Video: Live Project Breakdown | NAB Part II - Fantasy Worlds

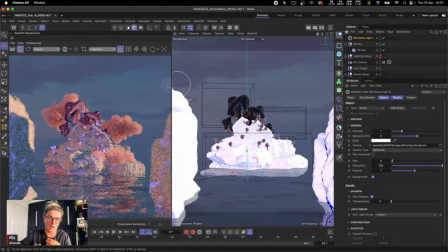[38:45]
And then what I want to do and what I would maybe recommend or suggest, especially if it's an outdoor or a landscape scene and you've already got a light source like the sun,
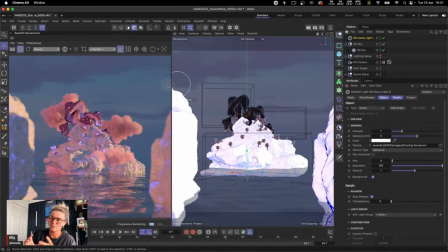[38:59]
try to match the HDR or the dome light to that current light setup. So for example, I've got my sun coming in, my main light source coming in from here. And so what I want to do is I want to rotate my dome light around.
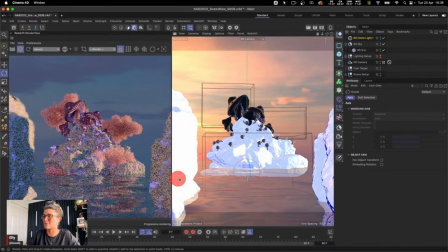[39:19]
And now I can see it in my viewport, which is really nice.
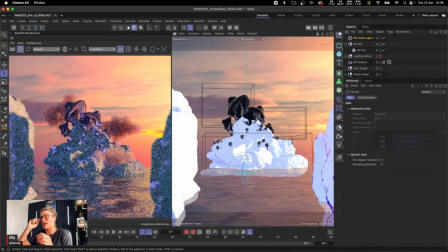[39:23]
Round, so it matches where that light source is coming from.
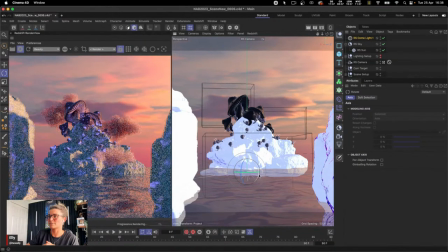[39:29]
Maybe round a little bit further. Cool. And now the dome light, the background, and the sun and sky are all complementing each other. And they're all sort of, they're working together to create this really nice look.
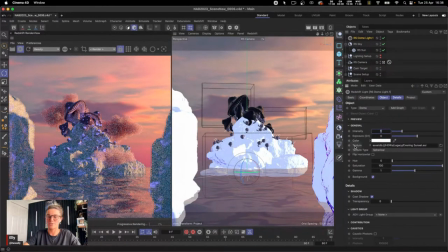[39:48]
Even in the dome light, I might actually reduce my intensity down just slightly.
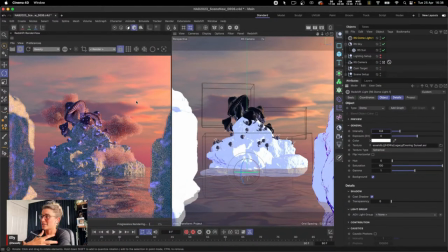[39:53]
Because we've got the two light sources now, I don't necessarily need them both to be really heavy intense. Cool. All right, so from here, my next step is to then add some area lights.
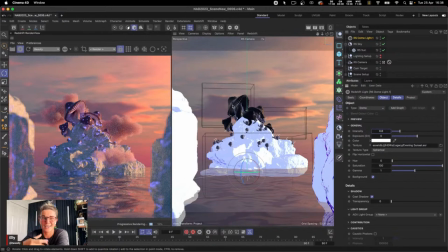[40:08]
I'm going to use area lights to, again, enhance the existing lighting that I've got set up. So in this particular scene, the first part of my area lights, one I'm going to use to create some atmospheric light.
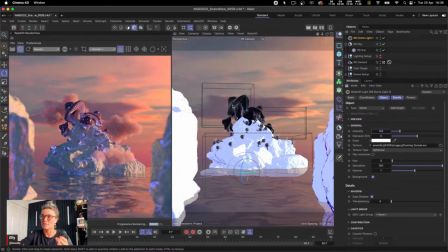[40:26]
So it's going to work alongside the dark blues or the dark purples on the left-hand side of my scene. So this is where my atmosphere or my atmospheric light is going to be, the opposite side of my light source.
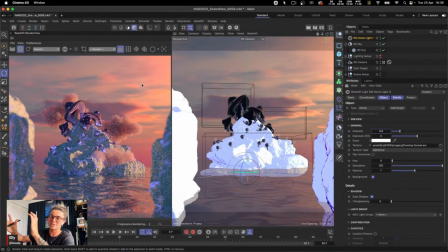[40:43]
And then where my light source is, I'm going to add another area light that's going to help, again, like enhance that and complement it. And area lights work really well to not only brighten up the scene, but to add and bring out details. So you'll find if you have like normal maps or bump maps,
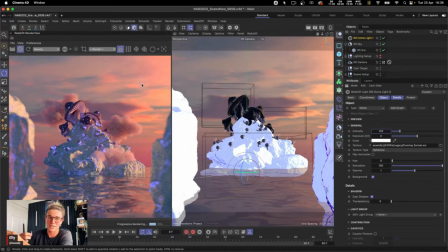[41:02]
area lights will help work better to bring out that detail more so than a dome light and a HDR will. So you want to think about combining all of these things together.
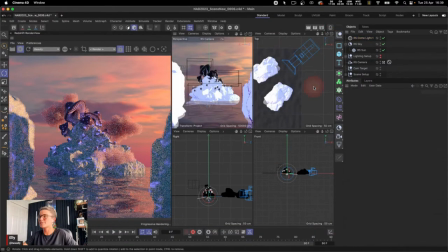[41:13]
Cool, so let's add some area lights. I'm just gonna use my four views for this just so I can see everything that's going on. And I'm going to grab an area light. So really quickly, scene scale
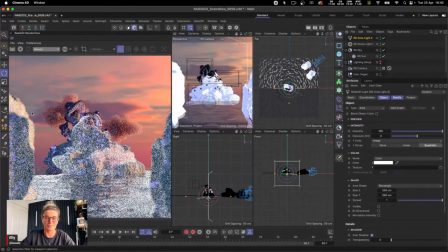[41:30]
And sizing is pretty important when it comes to things like texturing and lighting inside of any DCC and probably any render, but definitely for Redshift.
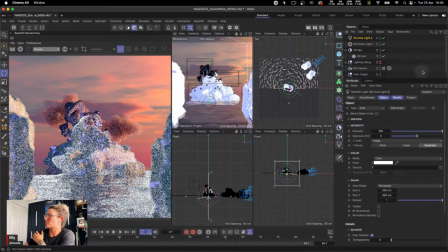[41:44]
And so if I just show you, this rock is actually about 60 centimeters in height. And so my little lizard guy, my Axol, is also pretty small.
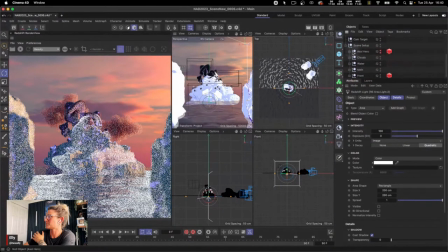[41:58]
So if I go into my scene setup, we can get our character. Let's get the hero mushroom. I can show you. So my hero mushroom is only about 22 or 23 centimeters.
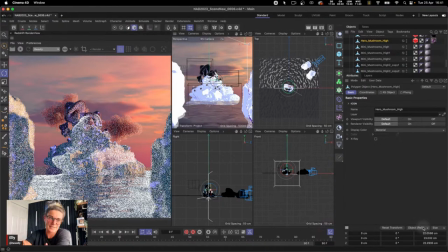[42:18]
And so what this means is I need to ensure that I am adjusting the size of my lights and the intensity of my lights to compensate for that. Smaller scene, smaller lights, bigger scene, bigger lights, or bigger intensity.
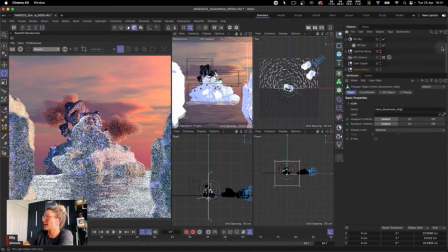[42:37]
Cool, so let's go back to our area light. And so this is gonna be our atmosphere light. So let's just set this to 100 by 100. My intensity, I'm going to pull that right down to something like 10.
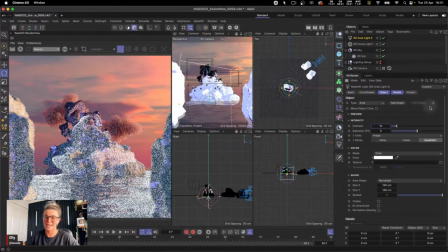[42:52]
And then I'm going to add a target tag and a null. So the quick way of doing that is this little arrow here. We can add a target tag and null. And then if we select the null and then we go to our dynamic place tool,
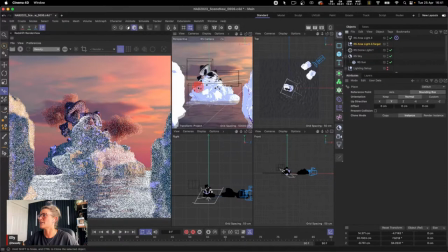[43:11]
we can actually place that really easily on this side of our model, or this side of our rock. And now I can just pull this area light over,
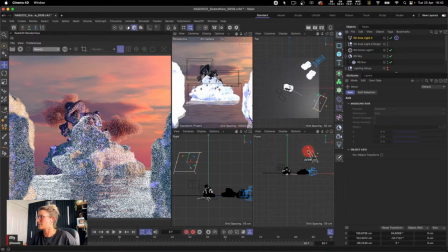[43:27]
maybe something like this. And let's just kick this off.
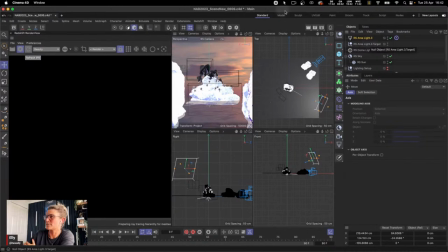[43:37]
And when that kicks in, we may need to pull this back. So this is our atmosphere light that we're creating. So the opposite side of our light source. Maybe we can pull that back.
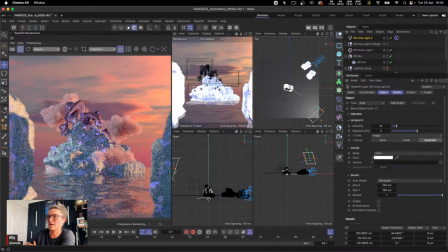[43:50]
So here we go. This is the light we're now creating on here. We're casting. What I'm going to do, I'm going to match this color to be one of our darker blue colors. And so what you notice on the original scene, none of my lights are white. Absolutely none of them are 100% white. So with this one,
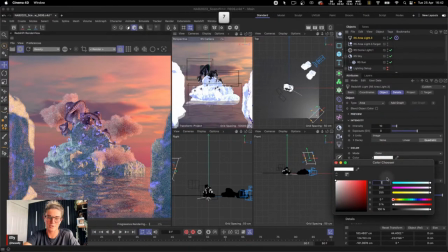[44:12]
I'm actually going to match those colors that I used before.
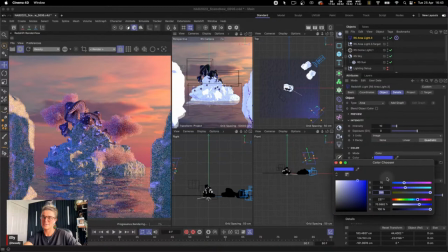[44:15]
So 75, 84, and the number 141. There we go.
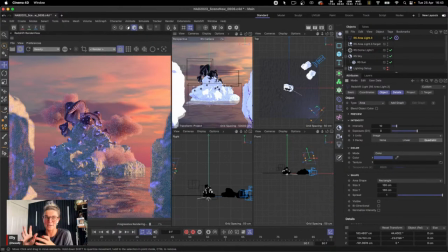[44:27]
Now we can see we're bringing out a little bit more of this detail, but we're keeping the color the same as sort of our atmospheric color. And then what we can do is we can do the same thing on the opposite side to enhance our light source.
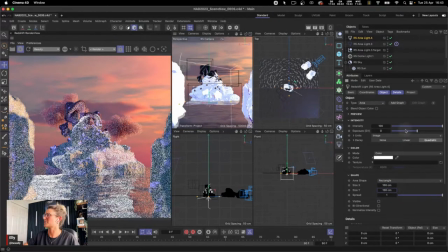[44:44]
So again, I'm going to keep this still pretty big, about 100 centimeters. Intensity for this one, we're going to reduce down to maybe something like 5.
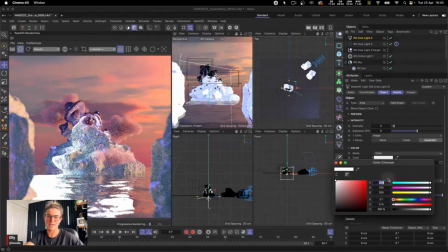[44:53]
And then the color, we're going to create sort of like a dusty pink. So we're going to go 245, 131, and 141.
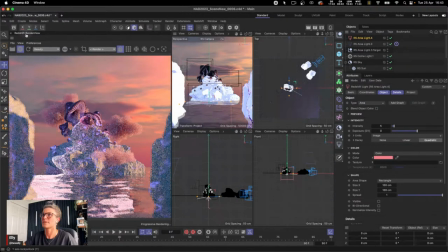[45:03]
It's more of like a coral pink. And then again, target tag and null. This is my cheat way of really easily targeting lights. And let's just put that on there.
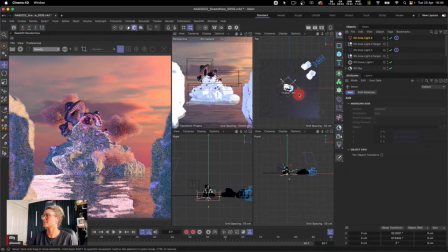[45:19]
And now we can move this maybe over this way a little and slightly up.
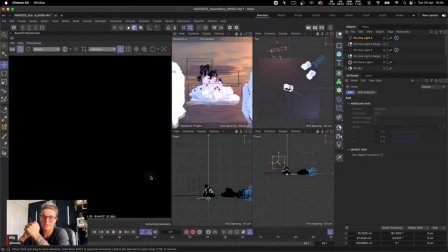[45:26]
And now let's see how this is looking.
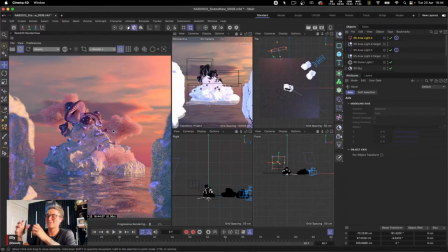[45:38]
Cool. So we can see these area lights are just really working well to enhance the current lighting that we've got. So like if I switch those off, just so we can get a nice little comparison versus switching them back on,
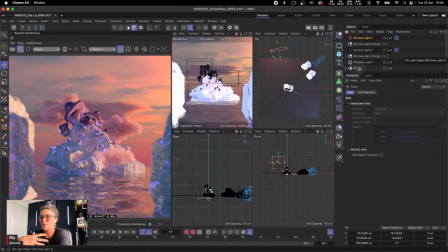[45:58]
we can see how nice that's looking. So this was most of the lighting that I actually ended up doing. It was the dome light, the sun and sky with a little bit of a tint, and then these two main area lights.
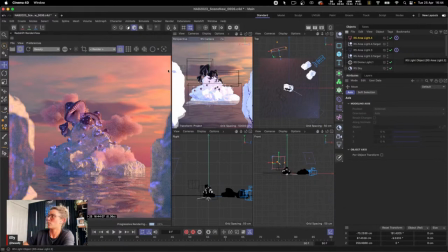[46:12]
The only other lighting I did was to highlight some different areas. And so if I pull up
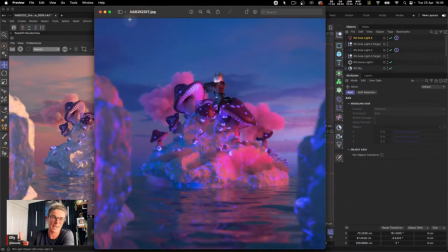[46:25]
this final render. So this was then edited a little bit in Photoshop, which is why the colors look like this. So this is what I mean by being satisfied with having a more flat look, because I'm going to boost the like exposure and the saturation later on in my edit.
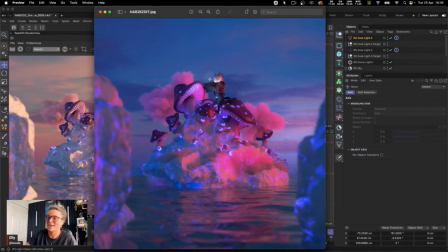[46:41]
But what I also did, so you'll notice we've got our hero character here, our Axol, and he's holding a scanner. And so I was thinking, well, if he's got a scanner and he's looking at it, that means he's probably got a screen. And so that screen would be casting light on our character.